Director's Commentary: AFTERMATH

Due to the fact of me being an idiot, I am redoing this because I forgot to plug in my microphone in the last version. And I really like that last version, so I might just use it. But it sounds really bad. But I might use it because I really like that version. I like the things I said in it. But if I can stick with this version, you guys get a better audio quality. Before this video starts, I'd like to say a huge thank you for the love and support I've gotten on my short film Aftermath. I'm really thankful for all you guys and all that support and the genuine, like, good criticism I've been getting on it. I really appreciate that kind of stuff, and I'd just like to say a huge thank you. The support has been overwhelming. Thank you so much. Before I start this director's commentary, if you have not seen Aftermath, please go watch it. Link is probably right up here. Please go watch Aftermath, and then come back to watch this. Just get yourself a big bowl of chocolate chocolate chip. Put it on Aftermath and watch it and enjoy. All right, let's go and get started with the director's commentary.
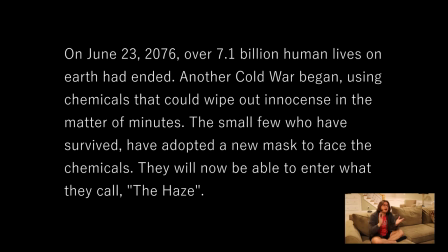[0:51]
Play. there we go there's text um so yeah cats out of the bag uh they're the the symbolism of the mask uh i did not realize that until like two weeks before uploading this short film uh i'm really sorry that was
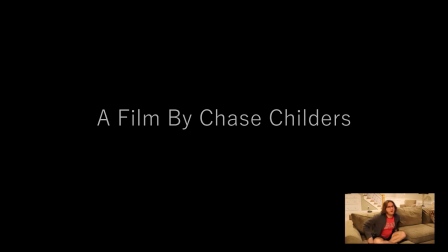[1:07]
not intentional totally went over my head i guess just life imitates art sometime or art imitates life whatever it is uh i guess it just you know i guess it rolls out that way I just saw the name Nathan Meyer. Nathan Meyer is my cousin, uh, and he's amazing. He's been here since day one. Uh, me and him lived in Florida.
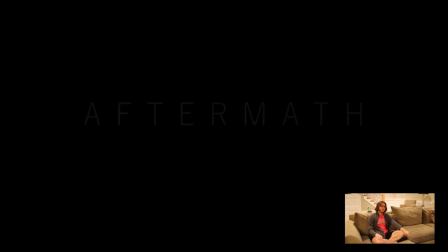[1:25]
We moved up to Indiana, uh, about four years ago, but all my life I've been making short films and he's been with most of them and helped me out. Terrible, terrible stuff. I wish I could show you guys. Maybe I won't though. Also, I'm sorry for giving my fridge.
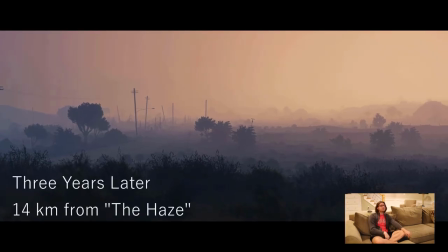[1:38]
Um, so yeah, 14 kilometers from the haze.
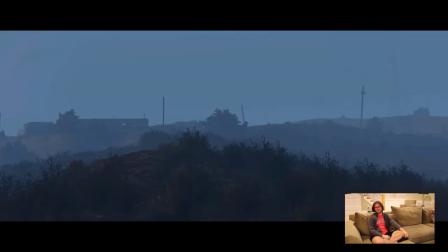[1:41]
Uh, this goes to show how like dense the clouds are or that whatever the haze is uh so i want it still
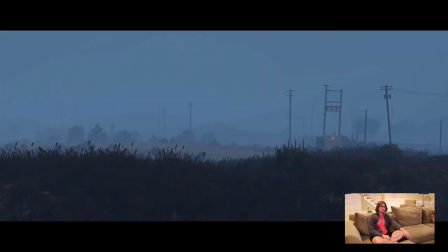[1:47]
kind of foggy even though you're really far from the haze uh one thing you're seeing textures loading uh i'm an idiot i was walking while filming these i should have stayed
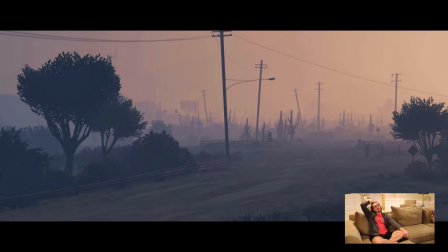[1:54]
still like the cactus has just changed right there yeah i don't know why and like you'll see other textures loaded and as i
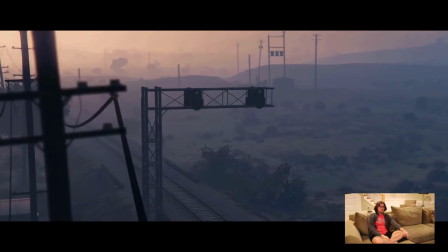[2:01]
walk because that's all you know that's all video games work is what it is also the the compression in gta is just so bad.
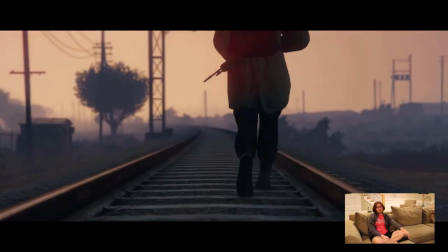[2:08]
The compression is just some of the worst. I know I'm not the first one who's pointed that out, but it's really bad.
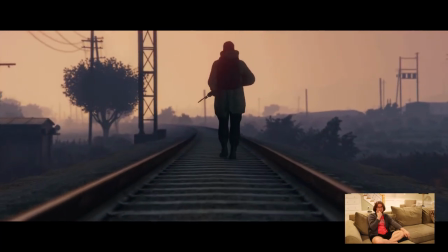[2:15]
I got a lot of questions about like the gas mask and the breathing.
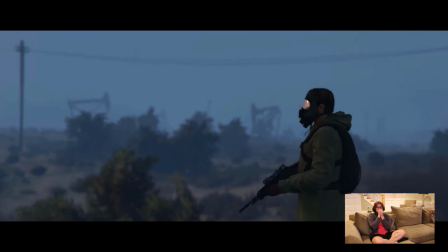[2:20]
So what I did was I got a soup can and then just went the entire time.
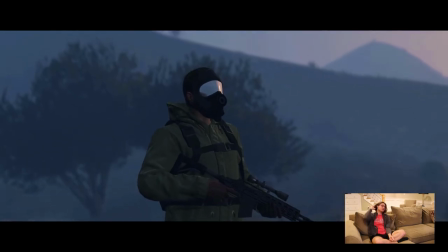[2:28]
Or not the entire time, not through the middle musical section. But I did that most of the time and yeah,
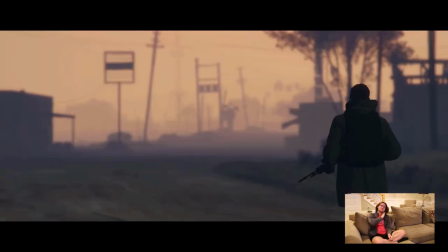[2:35]
it left me lightheaded a little bit not gonna lie it was a little hard to do I actually did that right behind
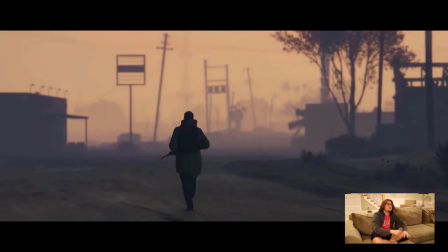[2:40]
this couch because I know my fridge makes noises when it turns on and stuff and I didn't want my audio recorder
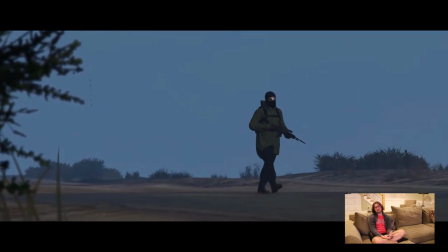[2:45]
to pick up that my one complaint is I wish I I turned my audio recorder down too much so I wish I turned it up so I can you can actually
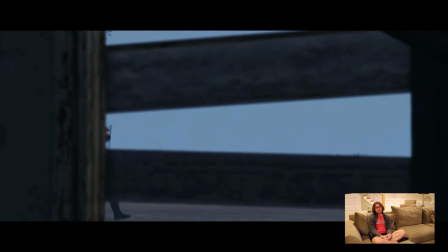[2:52]
hear it more I've noticed in the action you can't even hear it which is a shame but it's fine it's not the
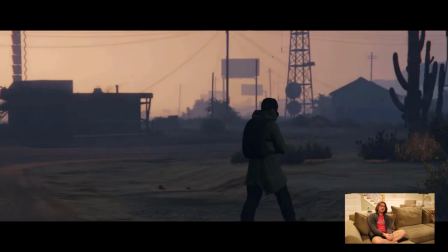[2:59]
worst thing in the world even like walking shots you can't hear it but it is what it is I also got some criticisms of uh speeding up my breathing uh
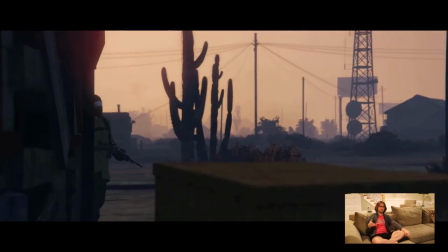[3:07]
in intense sequences because uh of adrenaline and also like running makes you breathe faster i did you just can't hear it so i'm
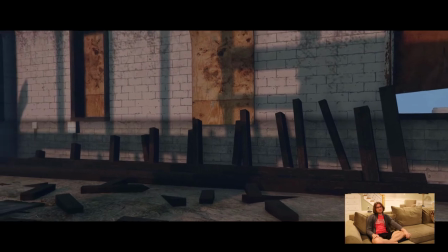[3:14]
sorry it is what it is though um i guess you know the establishing is just to show you how empty and alone this town
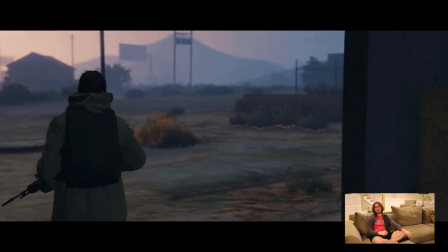[3:21]
is there's literally no one here but there's little scraps of like someone has been here maybe um So yeah,
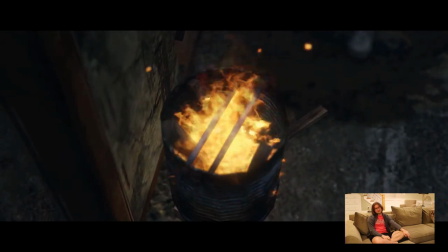[3:28]
that was my main goal. This section I like. I like this section.
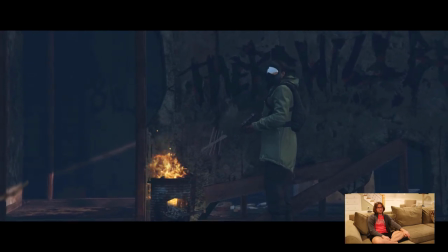[3:33]
I basically just stood in front of a campfire and recorded, and that was about it. Also, welcome to my basement, by the way.
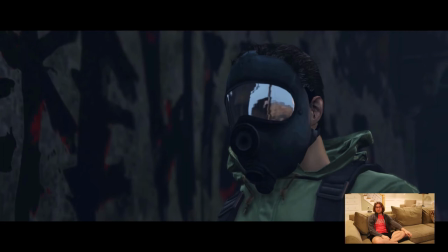[3:41]
Yeah, that's my basement. I mean, what else can I say? I've never watched any of my short films on a TV. This was my first time, and it was kind of nice.
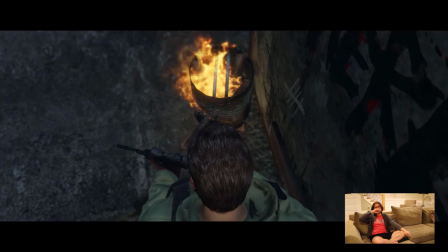[3:47]
Also, I have the sound off, so I can't really talk about specific music cues or sound cues. I just, you know, have most of it memorized anyways, though.
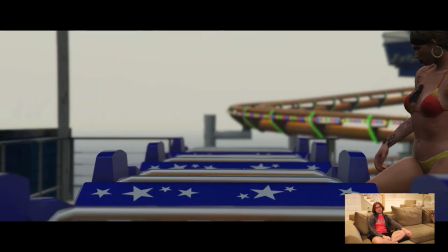[3:55]
um yeah i kind of want to show the like when i give more to this character even though my main complaint with this there's no plot he really has no drive
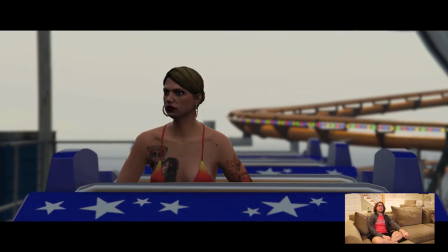[4:03]
uh except for just looking around for stuff and there's all there's really the only plot to this is a man goes searching
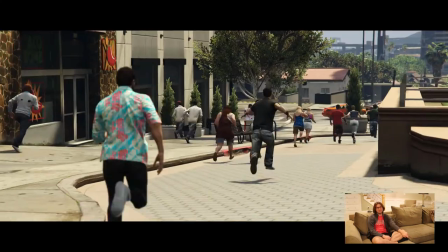[4:09]
and runs into some goons i guess that's the best way i could explain it i guess that would be my pitch to companies uh
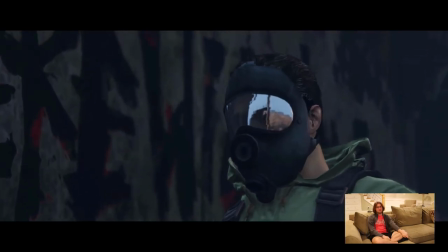[4:17]
but yeah these scenes i basically just shot a gun and recorded people running just exactly you know but the music sounds like sirens to me.
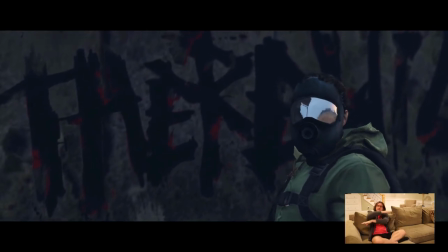[4:25]
I really love the music. And in the opening credits, I actually layered it in specific ways to make it sound more chaotic and more echoey and stuff.
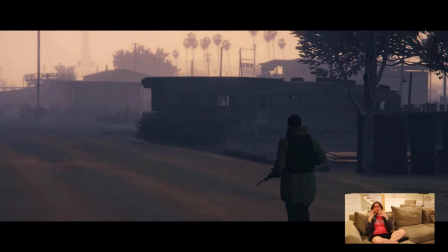[4:33]
Maybe not like echoey, more just like just reverbing and stuff. And also that shot with the traffic.
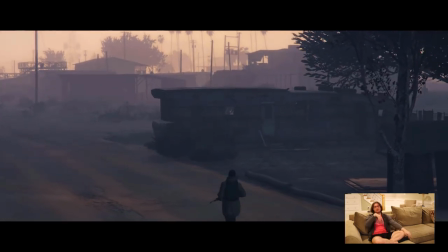[4:39]
I was in story mode and he spawned as Franklin, and I was like, oh, you can't get traffic online.
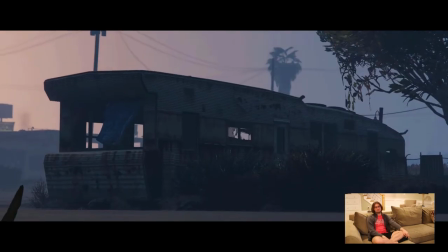[4:44]
Let me get this real quick. And the cars crashed into each other. I was like, great. That gives a little eeriness to it, I guess, for the audience, I guess.
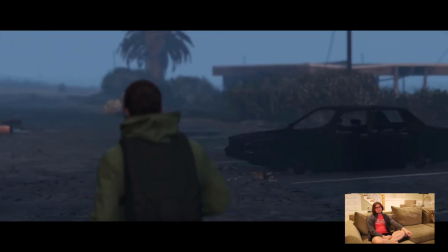[4:54]
I kind of like these shots of just random stuff. I really like doing shots like that in short films.
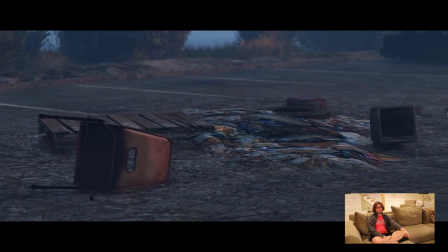[5:00]
Just like that. Boom. Pile of trash on TV right there. Also, one thing with this music is I got really lucky with timing.
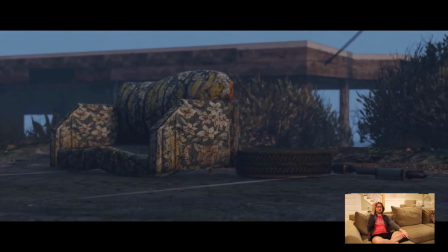[5:06]
I like changing shots or switching from shot to shot on cues of music or on beats.
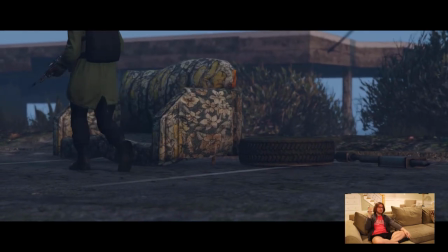[5:11]
So like when or when it goes to a different note at least. And it happened, not in this shot right there.
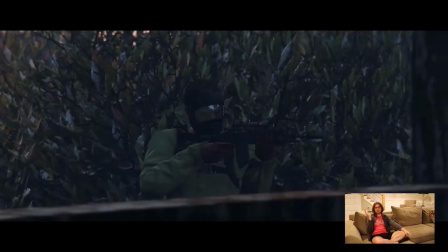[5:17]
But it does happen in these next few shots just per chance. I didn't really have to cut anything. So I got really lucky with that.
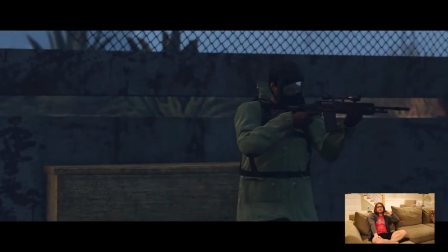[5:22]
I'm really happy with that. Also, that shot from that one,
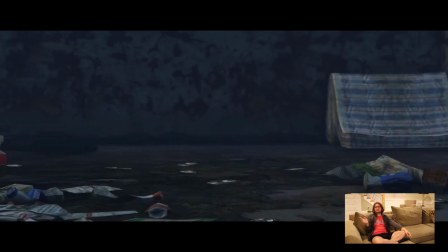[5:29]
no, I'm thinking of something different. Yeah, it's just the music lined up really perfectly right there. I was really happy with that.
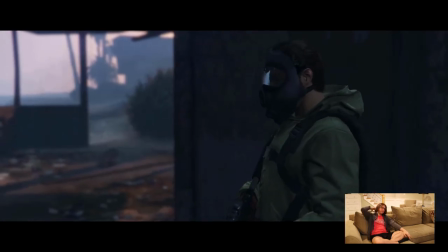[5:35]
I thought it would get me in that shot and that shot right there. Just thought there was no need for it, but with the music timing, I was like, yeah, sure, I'll keep it.
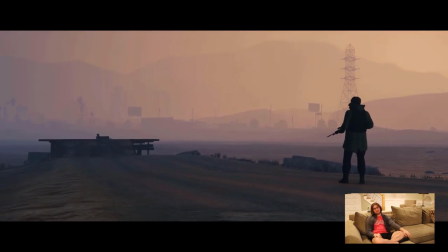[5:42]
I like this shot right here. Really like this shot. There was honestly no need for me to do that. Then I realized what kind of shot I could get from it, and then obviously that is the thumbnail and the poster for the movie.
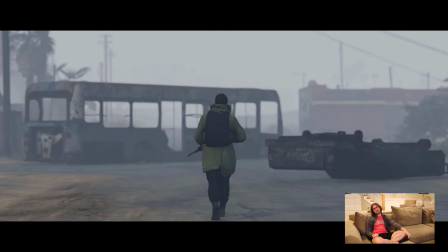[5:53]
Also, I like doing top-down shots like that. But the thing is, you can't go too far in GTA, at least in Xbox One Edition, because of the stupid bubble.
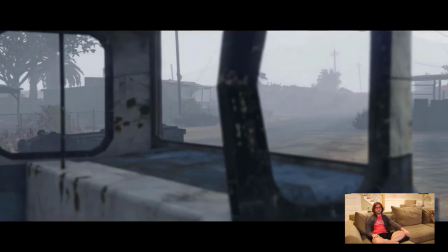[6:02]
I wish I could give you more freedom. I wish the bubble was gone. At least expand it to like two miles or whatever.
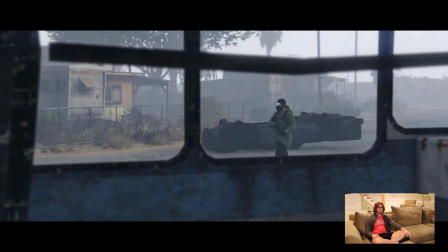[6:07]
But I mean, it is what it is. I can't really... No, I can't complain. I have every right to complain.
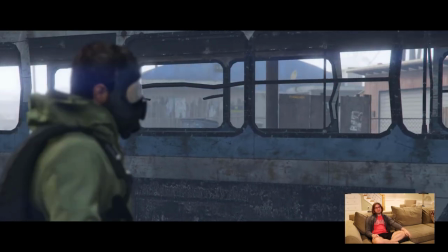[6:12]
I'm just messing around. Yeah, so again, I'm on Xbox, so I just go in director mode or make a team deathmatch.
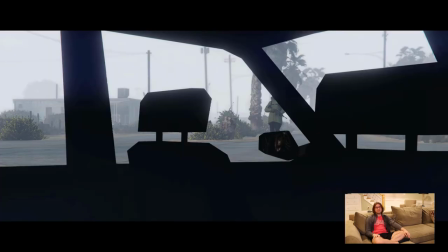[6:20]
And just place these things down, just walk around and record myself doing it.
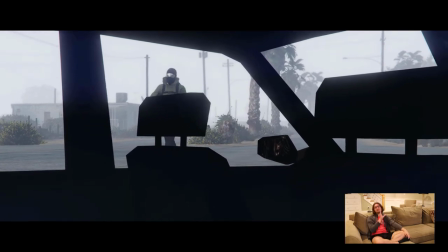[6:25]
i have like 50 inside of the car shots and you like see the like you know the walker outside
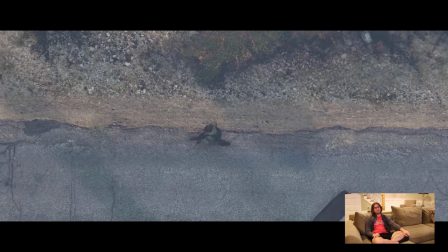[6:31]
um so i had to limit it i had a lot like a lot of my shots do that so i had to cut a lot a bunch just uh you know it doesn't seem
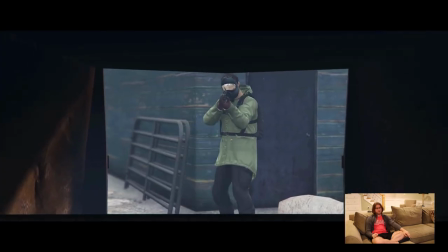[6:39]
repetitive yeah and like stuff like that you know of him exploring and like hey there could have been someone waiting in that van for him so
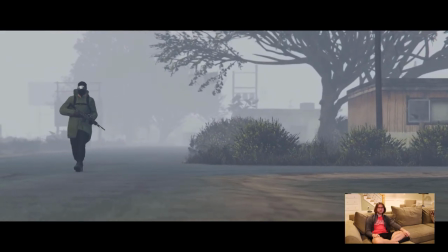[6:46]
i was like you know if they were me i would eat my gun and make sure i'm turning every corner so i don't get blasted away uh
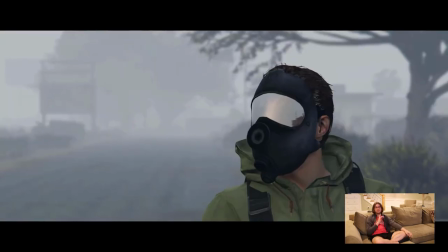[6:54]
that car sounds really faint and not the best and i actually downloaded it from youtube actually download a lot of sounds from youtube which is like a no-no
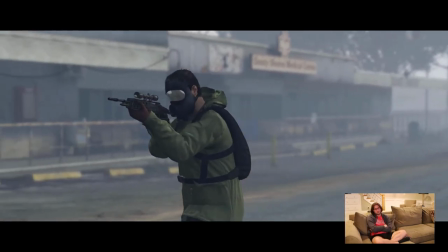[7:02]
because they don't sound good but honestly i thought they kind of worked with their short film um so yeah that car sounds really faint
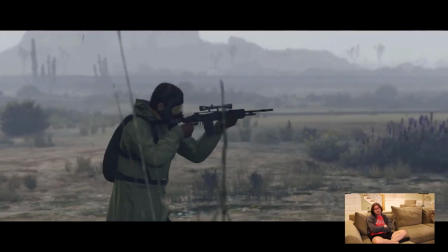[7:09]
and it didn't really sound that good loud and it didn't sound good quieter because you couldn't hear it so
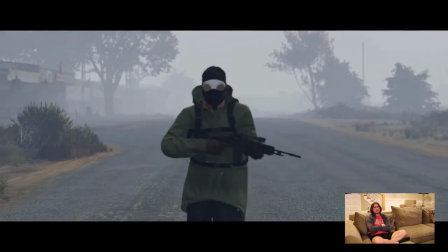[7:14]
it is what it is i wish the music timed up better with this one but uh i was fine with how the way it is.
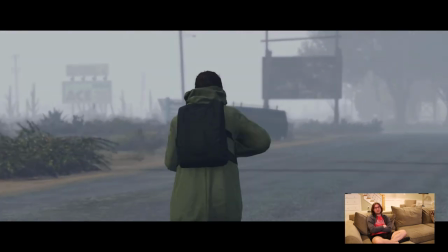[7:19]
Also, I don't like that shot. I wish I changed that.
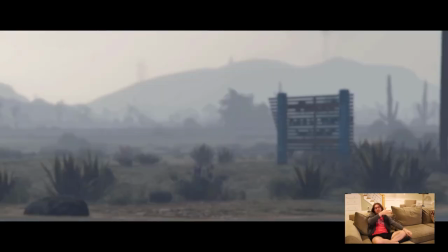[7:23]
Because the shot, the way the camera's moving, it shows you where he's going to be, and then he moves into that spot.
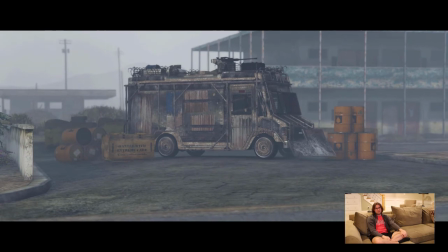[7:30]
I just wish I followed him more. But yeah, like, you can't find any good Foley gun sounds, so I had to download them from YouTube.
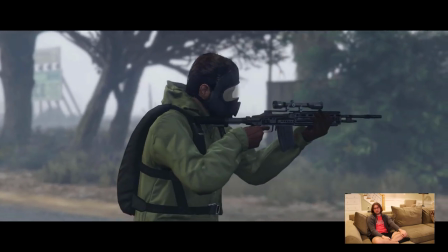[7:38]
Because most gun sound packs you buy and download, it's just, like, you know, the shooting. That's really it.